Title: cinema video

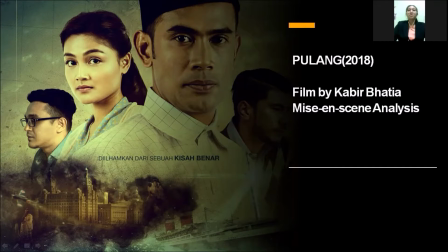0s
The first film we choose is Pulang. We use this and screen analysis to analyze the film.
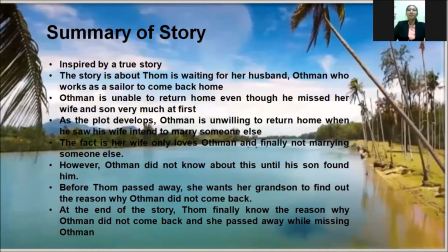4s
The film is directed by Kapil Bhatia. The film is inspired by a true story. The story is about Tom is waiting for her husband to come back home. At the end of the story, Tom finally knows the reasons why Oman did not come back, and he passed away while missing Oman.
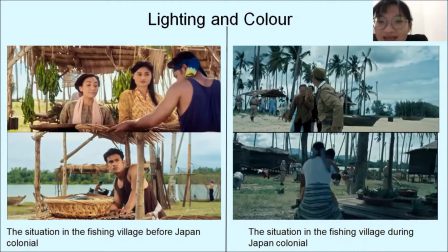21s
The first element we want to share is lightning and color. On the right hand side, we can see the situation in fishing village before Japanese colonized. The color used is colorful and bright. It expresses the feeling of fun and happy, while the right hand side is the situation in fishing village during Japanese colonize.
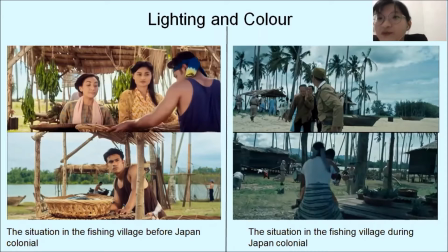39s
The color is dark. It expresses the feeling of sad and painful. The next element that we want to share is scene setting.
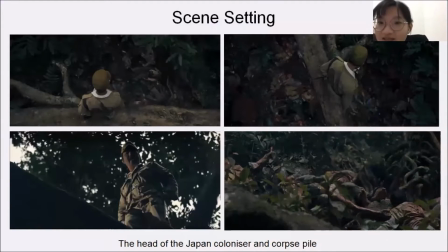47s
We can see on the picture, the Japanese colonize is stand on the bridge, and under the bridge is the people killed by them. It expressed that Japanese colonize did not see people life as a matter,
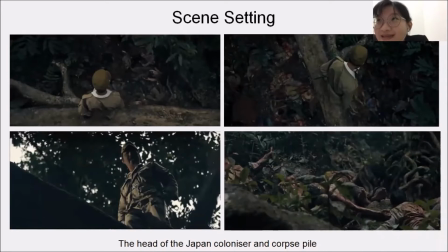62s
and they can simply kill people by a single step of it. There is another setting element found in the film.
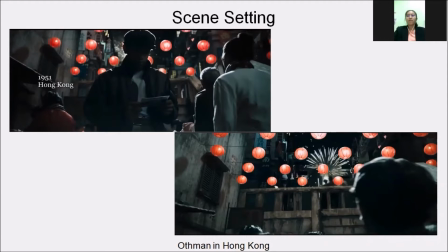69s
Oman is working in opposite direction as the local Hong Kong people. This represents a foreigner who is unable to blend into the local environment of other country. Even though the environment is happy, but he cannot feel the happiness because he misses his wife so much and he have no reliance in them.
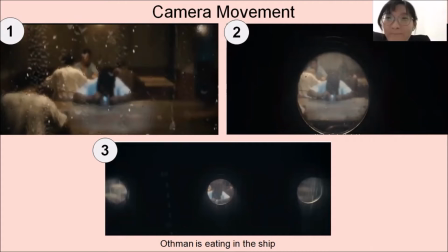87s
The next element that we want to share is camera movement. As we can see in the first picture, the camera is shooting Otman eating on the ship peacefully, and after that, the camera is zoomed out, and we can see the outside is raining heavily, and the Otman is become smaller and smaller on the screen.
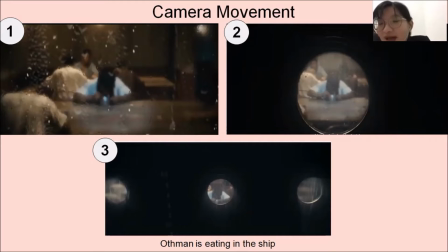106s
It's expressed that something bad in unknown will happen, and it also expressed that people are weak and small when facing unknown disaster.
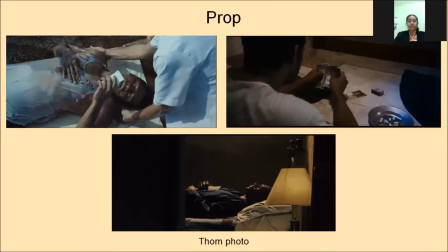118s
Tom photo is an important prop in this film. The film is emotional support to Oman. By looking at the photo, Oman feels comforted and has a firm belief to stick to it. Even though he is suffering, Oman expresses his feeling of missing and love through the photo.
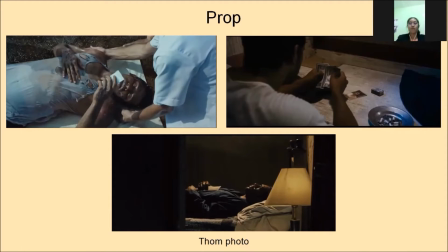134s
When he feels alone or suffered, the photo gives him an accompaniment. Use narrative structure analysis to analyze the Guardian of Evening needs.
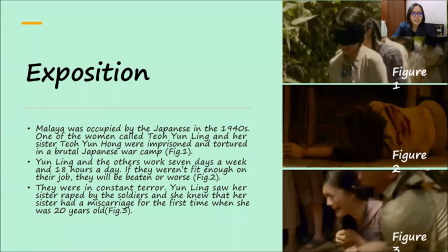142s
Is the character? Exposition. Malaya was occupied by the Japanese in the 1940s. One of the women called Hyo In-ling and her sister Hyo In-hong were imprisoned and tortured in a brutal Japanese war camp.
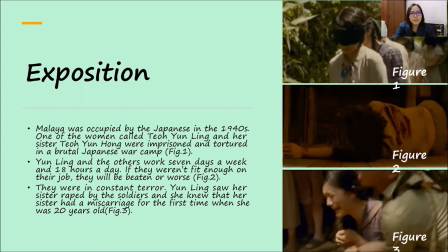154s
They were in constant terror. In-ling saw her sister raped by the soldiers, and she knew that her sister had a miscarriage for the first time when she was 20 years old.
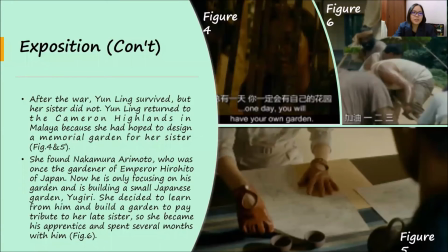164s
After the war, In-ling survived, but her sister did not. In-ling returned to the Cameron Highlands in Malaya because she had hoped to design a memorial garden for her sister. So she found Nakamura and decided to learn from him and build a garden to pay tribute to her late sister.
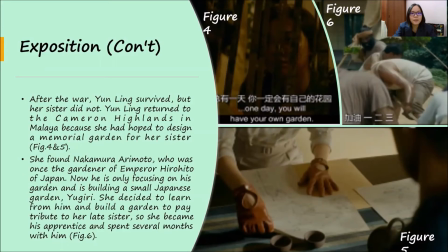180s
So she became his apprentice and spent several months with him. Pressing action.
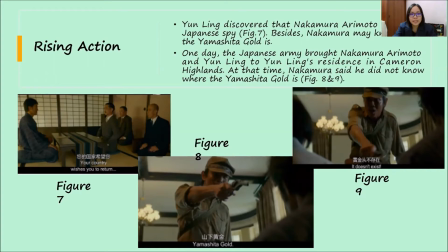185s
In-ling discovered that Nakamura Aritomo may be a Japanese spy. Besides, Nakamura may know where is the Yamashita go. One day, the Japanese army brought Nakamura and In-ling to In-ling residence in Cameron Highlands, which is Frederick home. At that time, Nakamura said he did not know where the Yamashita-go is. Climax.
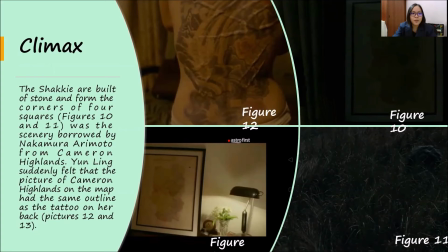205s
The shackles are built of stone and from the corners of 4 square was the scenery borrowed by Nakamura from Cameron Highlands. In-ling suddenly felt that the picture of Cameron Highlands on the map had the same outline as the tattoo on her back.
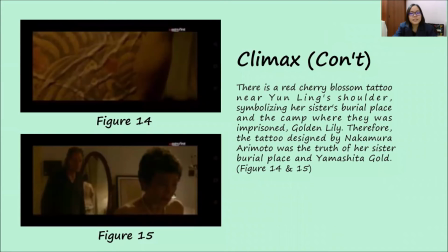219s
There is a red cherry blossom tattoo near In-ling's shoulders, symbolizing her sister's burial place and the camp where there was imprisoned Golden Lily. Therefore, the tattoo designed by Nakamura was the truth of her sister's burial place in Yamashita-go.
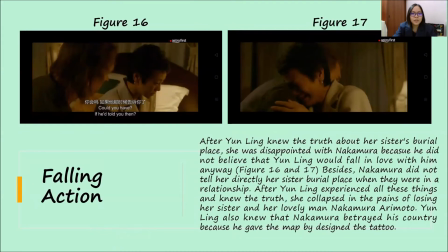235s
Falling action. After In-ling knew the truth about her sister's burial place, she was disappointed with Nakamura because he did not believe that In-ling would fall in love with him anyway.